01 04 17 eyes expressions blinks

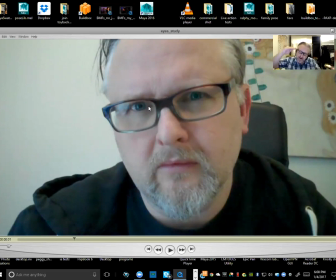(8:12)
And then usually what I do is I close them, and then I go a little further, like as if like the top lid is a little heavier, pushing down the lower lid, and then start to come open, and then cushion at the end to give it a little bit more weight. Okay, and here we go, right?
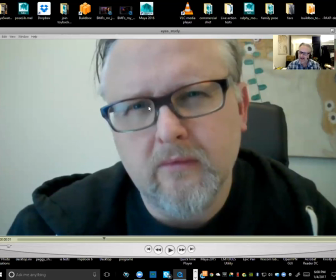(8:29)
So squint, and then the head move, right?
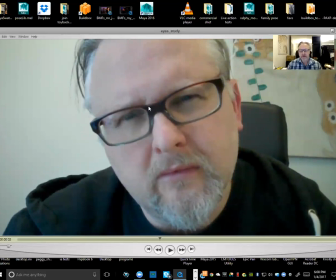(8:33)
So, I mean, this is something that was taught to me years and years and years ago when I was doing Fantasia 2000, and it was Hendel Butoy, he was the director, and usually what he would say is, if you want to make your character look like you're thinking, stop them moving, like don't move.
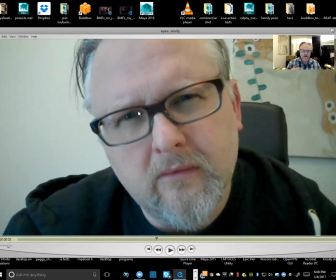(8:51)
Don't move. Like as soon as they stop moving, that's when they've actually got a thought in their head, right? So if you stop, squint, and then move forward, rather than squint as you're moving forward or moving forward and then squint,
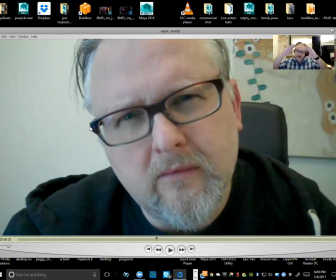(9:05)
it's much better to precede it, okay? Like get the actual change of action and then move. Well, it'll read so much better, and then it'll feel like the character's actually making that conscious decision, okay? All right, blink again.
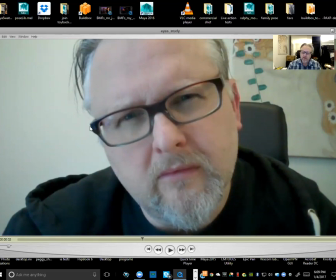(9:23)
So in the squint, like I'm not actually covering over the pupil, I'm just covering over the iris part of the eye, right?
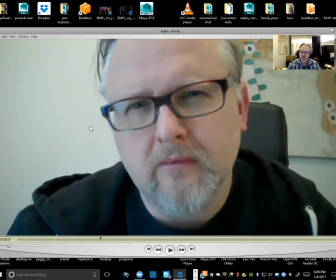(9:34)
And notice like I'm not actually like moving really like the corners of my mouth. I'm really just using like the squint, you know, so you can kind of just do that without moving your mouth at all, you know, so it's mainly just sort of moving like this upper area of the character.
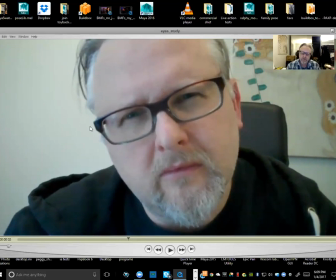Okay, blink, see that blink? Slow out, boom. And then a little bit further, right? And then slow out, and then open fast, and then a little cushion at the end.
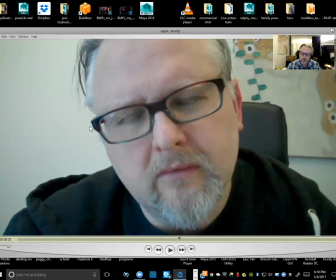(10:06)
I've got like a kind of a double blink here, so slow again, boom. Right, sort of closed here, and then pushing down. Okay, slow out, open, and then up. And I'm looking to the side here, right?
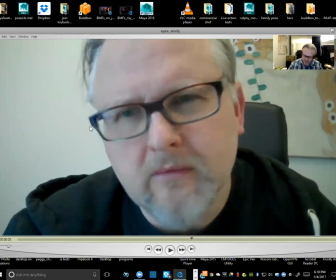(10:21)
So what would make this actually better, and when we're animating, we want to make it better than life, if I dart those eyes over 1 frame sooner, so that we really see like the eyes go across, because right here, it's sort of happening like slightly before the head, like makes the biggest move, right?
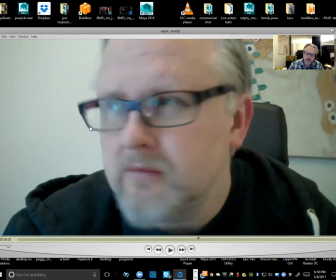(10:39)
Right, so it's darting over in that direction. I blink and then over, okay.
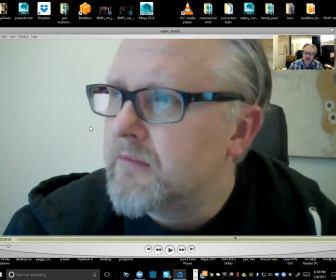(10:47)
And then again, see the eyes darting before like the head makes the biggest move,
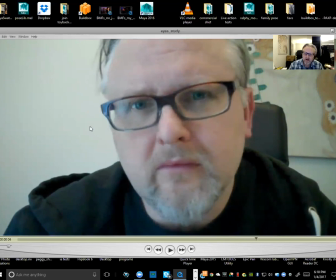(10:53)
blink, and I'm back again. And then it's sort of like this little kind of focus thing. So I probably looked at the top of the camera and then looked at the lens right there. Okay. Same thing here.
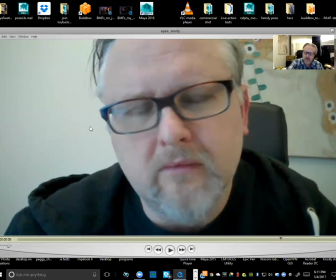(11:09)
Like I can feel, you can see like you can feel like the pupil moving over to the screen right here, right? Because you can see like that bulge underneath the top lid. Okay, and then over it goes.
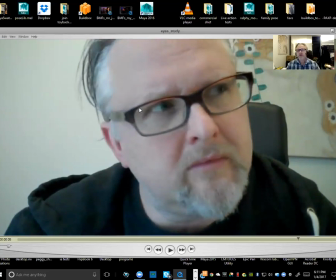(11:22)
So you always want to, you never want to kind of like turn with the pupil sort of like in the middle of the eyes. It's going to make them feel really drowsy, right? And then directionality again, you can feel like the eye moving back again. Right, boom, and then to here.
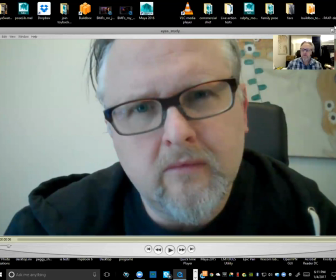(11:40)
Cool. All right, so this is our task for tonight.
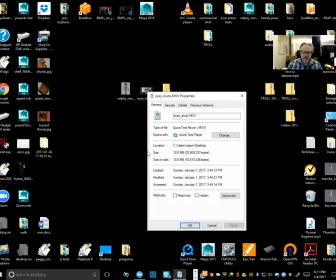(11:46)
Okay, so I'm going to look at the properties to make sure I've got the size right. So it's 640 by 360.
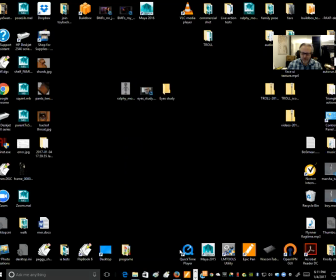(11:53)
I'll open up Flipbook, create a new scene here.
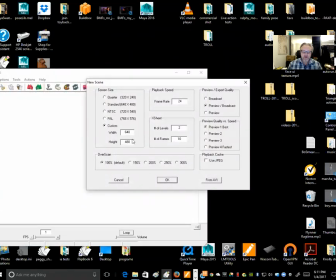(11:59)
I got a custom 640 by 360.
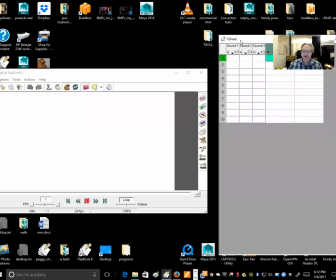(12:05)
Okay, so just like we did at the welcome events, click on the background level right here,
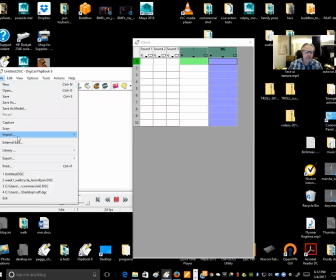(12:10)
and I go File, Import, Movie File.
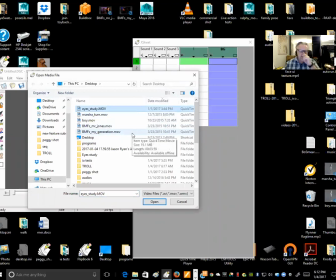(12:14)
So again, like if you weren't at the welcome event, if you're on Windows, you need to download that K-Lite.